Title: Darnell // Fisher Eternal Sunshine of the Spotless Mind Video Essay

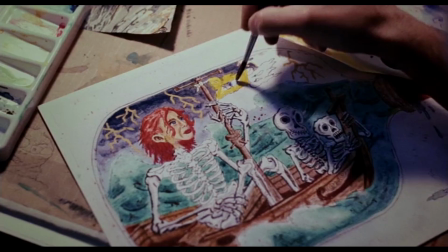0:08 Eternal Sunshine of the Spotless Mind is a film that constantly keeps its audience on their toes in terms of where we are in time.
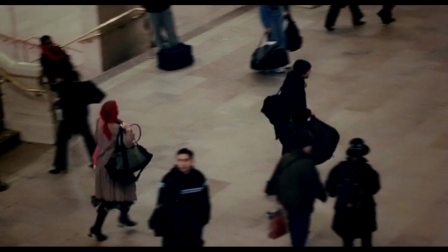0:15 When Joel Barish decides to have his ex-girlfriend Clementine erased from his memories, we are taken on a journey through their relationship and Joel's subconscious.
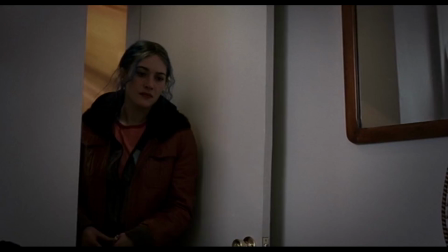0:24 The film's narrative form therefore relies heavily on manipulating story time, or our chronological construction of story events.
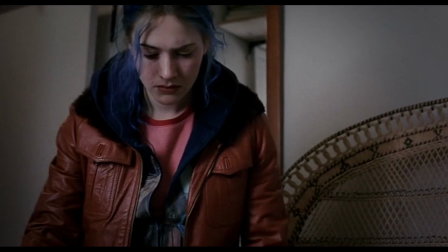0:32 By the end, we feel that we have some sense of present and past as pieces begin to fall into place and
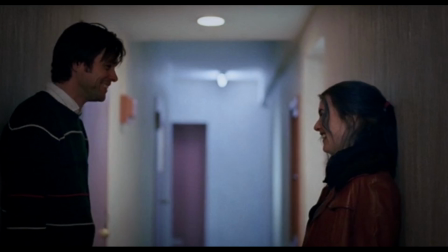0:38 Joel and Clementine come to realize that they've had a relationship before and both erased each other.
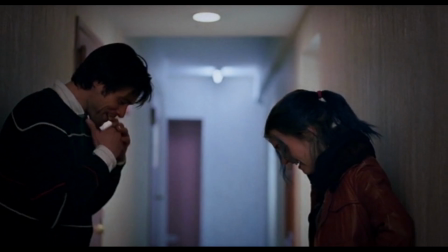0:44 However, during the last sequence in the film, we are shown these repeated shots in the snow, leaving us to ask, when are we?
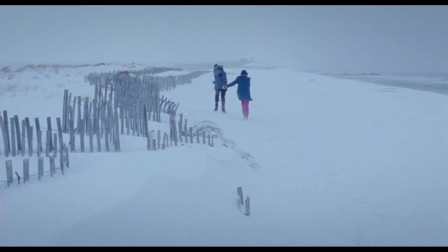0:51 These final moments create suspense using unrestricted knowledge in order to further disrupt the timeline and suggest that our perception that time always moves forward is a false misunderstanding of how much we're affected by our pasts.
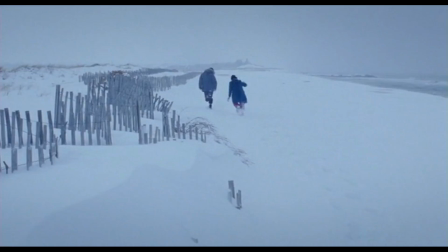1:04 The question, when are we, calls attention to memory and how we return to our past when it is unresolved. First, let's start by breaking down exactly what we see in the final moments of the film.
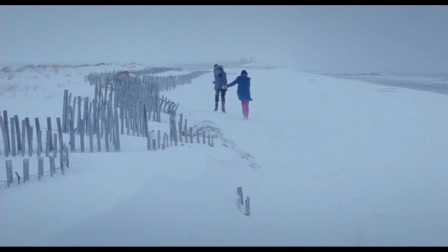1:16 The only real story knowledge we get is what is actually seen and heard, which isn't a lot of information.
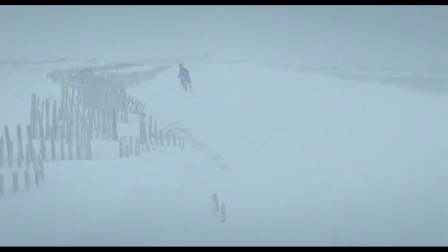1:21 The suspense of these shots is communicated through the ambiguity of time, music, and editing.
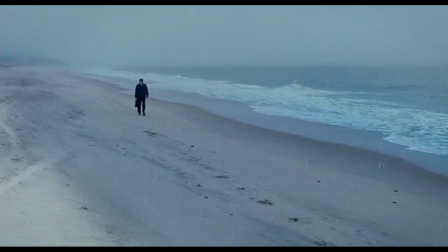1:27 We don't see a title card beforehand that says six months later or any other indicators of time.
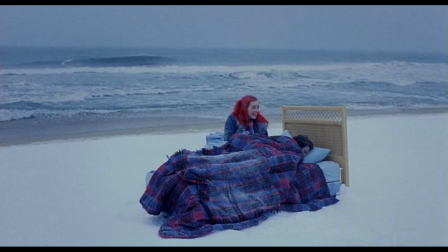1:33 In terms of setting, this is a place we've visited many times over the course of the film.
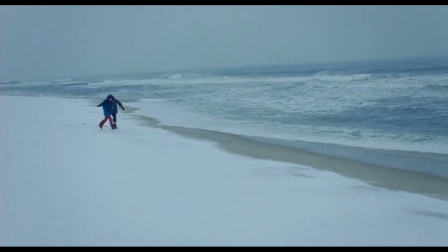1:38 Specifically, these ending shots line up with this memory, which we were exposed to while Joel and Clementine were running away from the memory erasers.
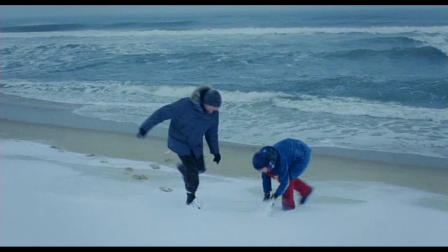1:46 Notice Clementine wearing the exact same distinct red pants.
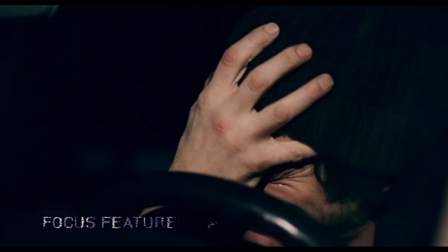1:52 The song that's playing is also one we've heard before, right here, in Joel's car, after him and Clementine break up.
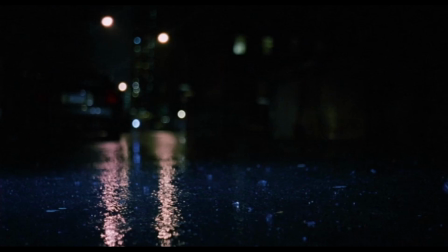1:59 In his car, the music is diegetic, as it plays on a tape he later throws out the window, so another major recall to memory.
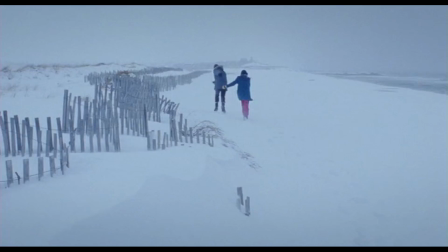2:06 A sense of ambiguity is also presented through editing, which at first glance makes the characters appear to be moving backwards. If you watch closely, it's actually the same shot played three times, fading a little more each time.
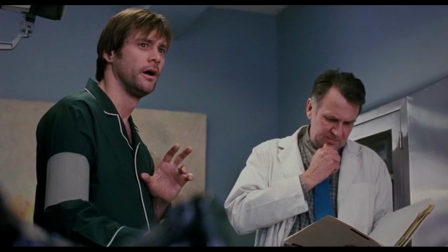2:19 First, second, and done. This leaves the audience with an overall air of ambiguity and uncertainty.
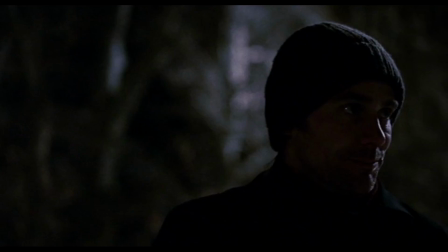2:27 No matter how you interpret it, the conscious style of these repeated shots,
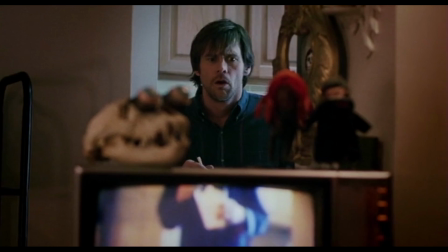2:31 both in time and actual frame, brings about a lingering reminiscence of Joel and Clementine's past relationship.
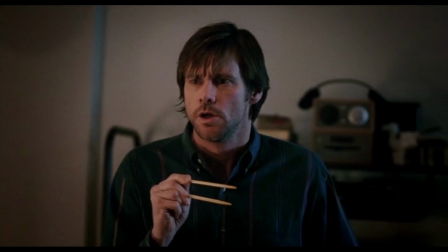2:39 We can think of this ambiguity and suspense as stemming from the use of unrestricted storytelling.
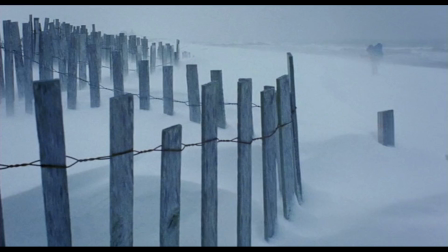2:43 Our knowledge is limited in that we don't see that much or know that much, but whether it's the past or the future,
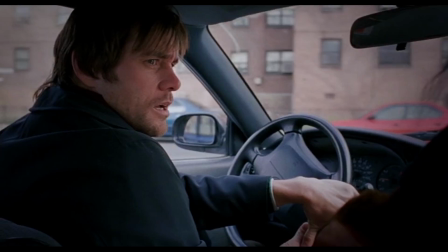2:50 it's more than either Joel or Clementine know when the film ends in the present, right here. Because if you'll recall, this memory has been erased for both of them.
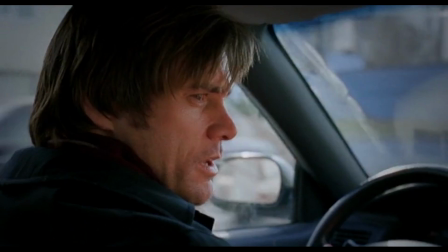2:58 Bloom is certainly fucking off the rose at this point. Are you screwing with me? No!
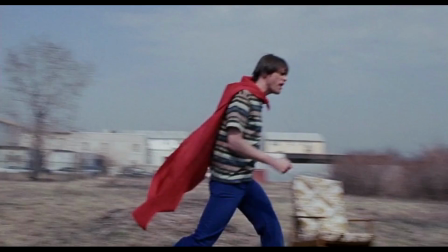3:05 This is one of the ways that the film uses unrestricted storytelling to create lasting suspense.
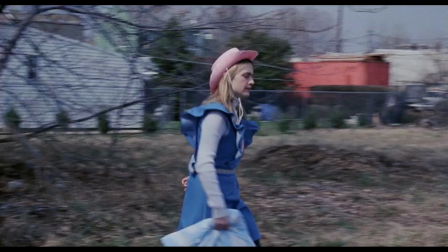3:10 It gives the audience access to an entire journey and relationship through memory that ends up being a race for the two main characters.
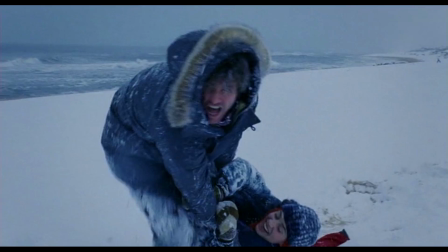3:17 Therefore, the audience's unrestricted access to the ending sequence and understanding of its past relevance leaves us in a moment of suspense,
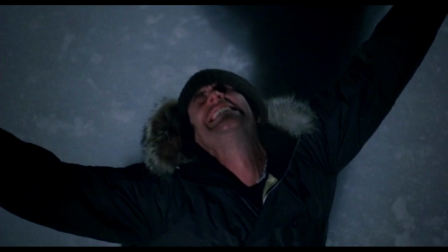3:25 questioning exactly what we're seeing. But why would the film end in this way?
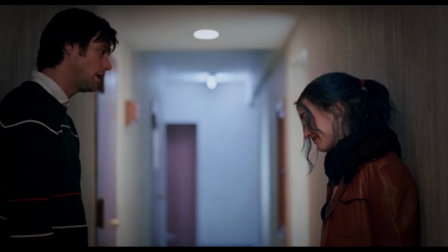3:30 Why not here in the hallway where we know exactly where we are untimed?
I can't see anything that I don't like about you.
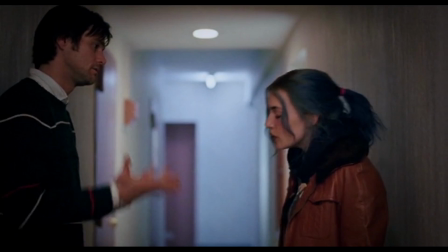3:37 But you will! Right now I can't. But you will!
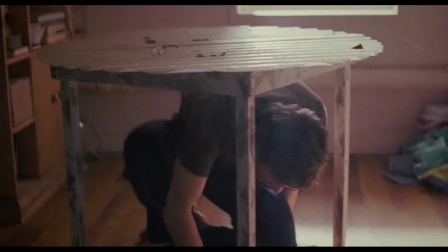3:39 These final moments work to disrupt the timeline by not necessarily following our ideas of story time chronologically.
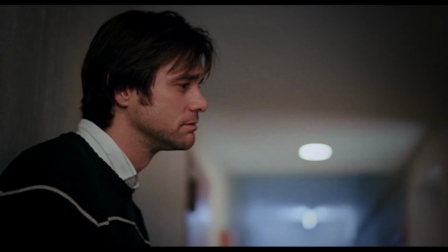3:47 Let's consider if the film ended here in the hallway.
Okay.
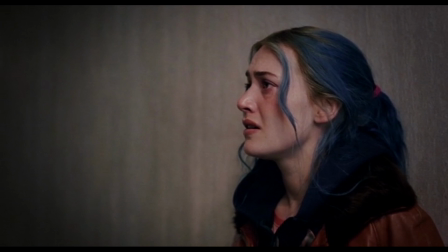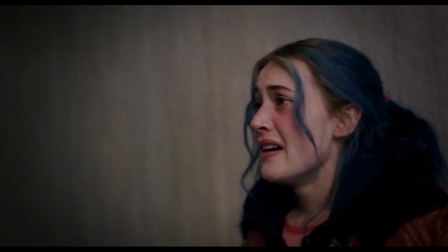3:56 Okay.
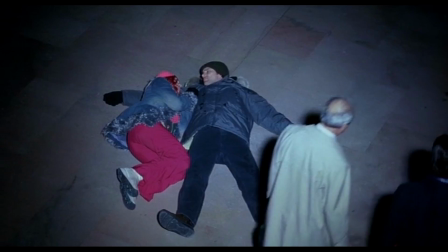4:00 Joel and Clementine making some kind of agreement to give it a go. This would emphasize the future more than anything else.
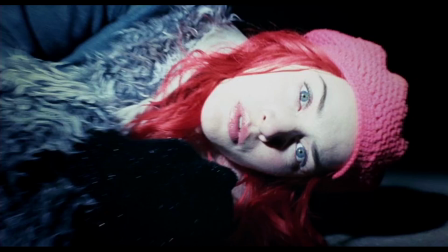4:07 It might even suggest that everything they went through was lost in the past, and now they can move on to a new relationship.